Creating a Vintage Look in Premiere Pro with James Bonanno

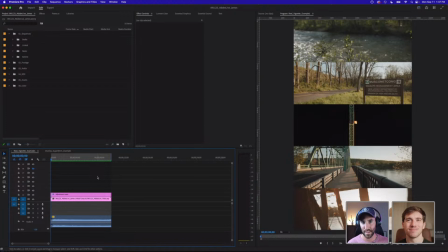It's a very frustrating feeling and a balance, and I think over time you just learn from that by shooting more. But the answer is not always just shoot and then do nothing with it. I think you learn the most when you actually start editing things and you realize what your style is and how you want to edit that footage,
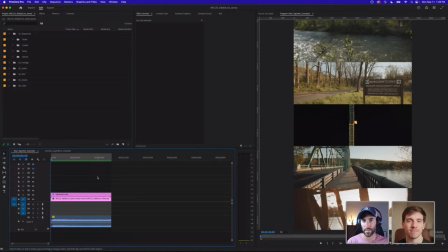and it actually makes you a better cinematographer and a filmmaker when you know how to edit the clips that you've shot. So that's sort of the premise of like the first example we're going to do. So we're going to start here. We're going to rebuild this. I'm going to show you how I create sort of like a templated grid.
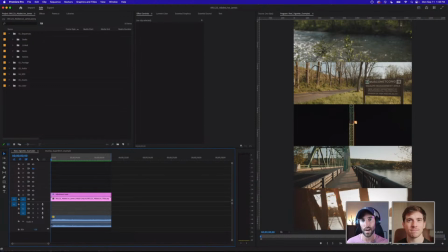That way we know every single time we're going to get this really cool like 5-layer grid. And I like 5-layer grid or 4 or 3. You can do whatever number you want. But I think if you go any more layers of video clips, you sort of lose the wideness of that clip.
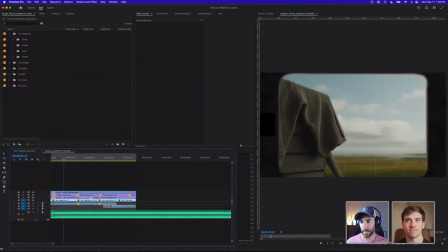So I tend to try to just keep it there. And then we might go over into a little example of kind of, if I play this back real quick.
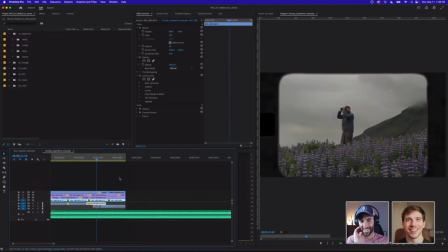I'm playing Succession music in my head right now. Dude, I can hear the doo-doo-doo-doo-doo, or whatever their theme song is. It's so, yeah, it's like starts with that, very Succession, very vintage Super 8. And this is a very, very common thing that we're seeing a lot more of now.
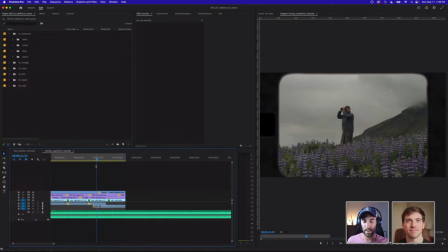I think I don't know how you feel about this too, Ryan, but like the idea of nostalgia and that vintage look is really coming back with a vengeance, because I think we're so used to seeing digital crisp content everywhere.
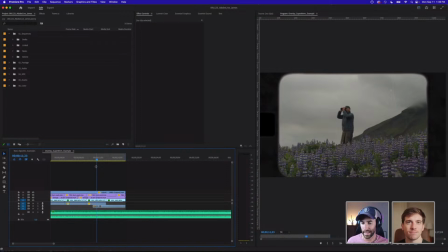It's like every camera, every phone can shoot 4K, 8K content. And so it's no longer a novelty to just have this beautiful looking footage. It's nice to see something that feels like it's, from the 80s or 90s or even earlier.
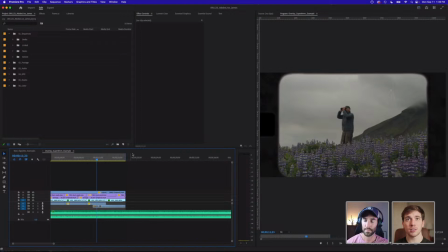Yeah, and actually that's a good segue because Marsha's also in the chat asking what you use to shoot these videos. So obviously you're not taking out these 8 millimeters to shoot these, you're actually shooting them on modern day equipment, right? Correct. Yeah. And I mean, I am trying to get my hands on a bit of a Super 8 camera to shoot some film.
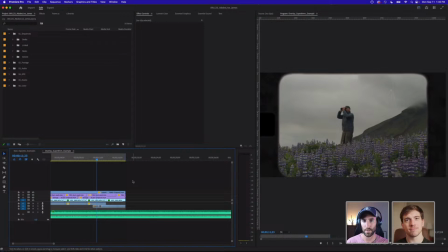I shoot film photography in my photography work, but I do shoot most of everything that you're going to see today is shot on a Canon C70. So that's my cinema camera that I shoot a lot of my documentary work on. And the idea here was to show both like how to make that cinematic footage that's already cinematic feel even more,
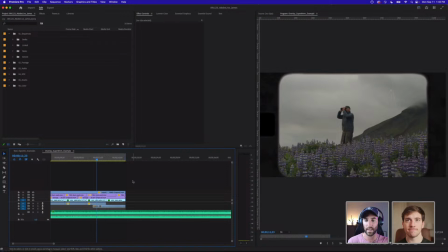and then how to almost like reverse engineer it. So take cinematic footage and like dumb it down and make it look a little bit older and a little bit grittier, pull some of that color and saturation out to make it feel like it was shot on a Super 8 millimeter or 16 millimeter camera. I'm really interested to see.
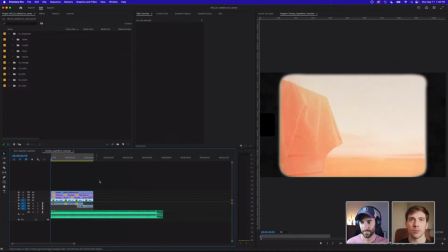Obviously, everything works in a cycle, both fashion, both for photo, video, actual clothes,
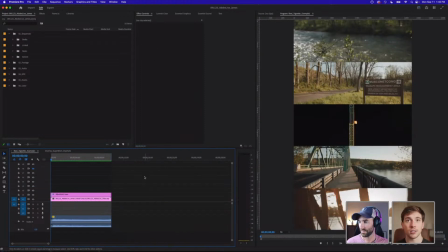and we've definitely are swinging on the pendulum for the last 10 years of referencing, the 80s and 70s and 60s. Think of like Stranger Things. Sure. You see a lot of Gen Z make that. They make it look like a VHS,
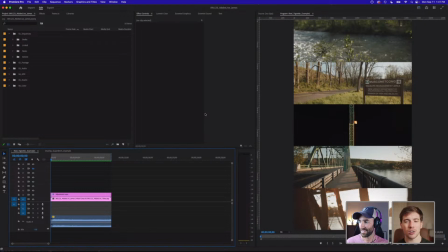but also there's even a subset of the next generation that's like making it look like it was recorded on a Motorola Razor. Yeah, I know. I saw that too. Well, and a lot of people now are just buying, like for different trips, they're buying old razors, they're buying old flip phones,
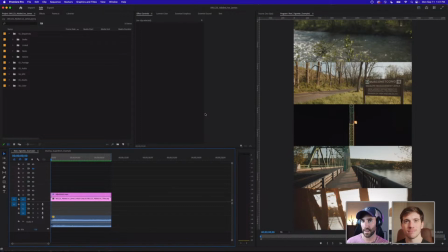and they're using that as supplemental content for either a campaign or for personal projects, which I think is really cool. And it, again, that can be overdone too. There's like a balance of, okay, is it a trend or is this here to stay?
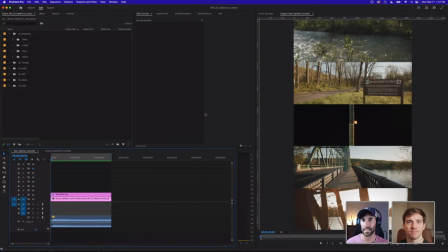But I think I don't know, the overall idea is that whatever tool you have at your disposal can be used, even if you shot something that you're not happy with on a phone and it's shaky and you're like, oh man, this looks, really, really bad, or I would never use this in a finished product.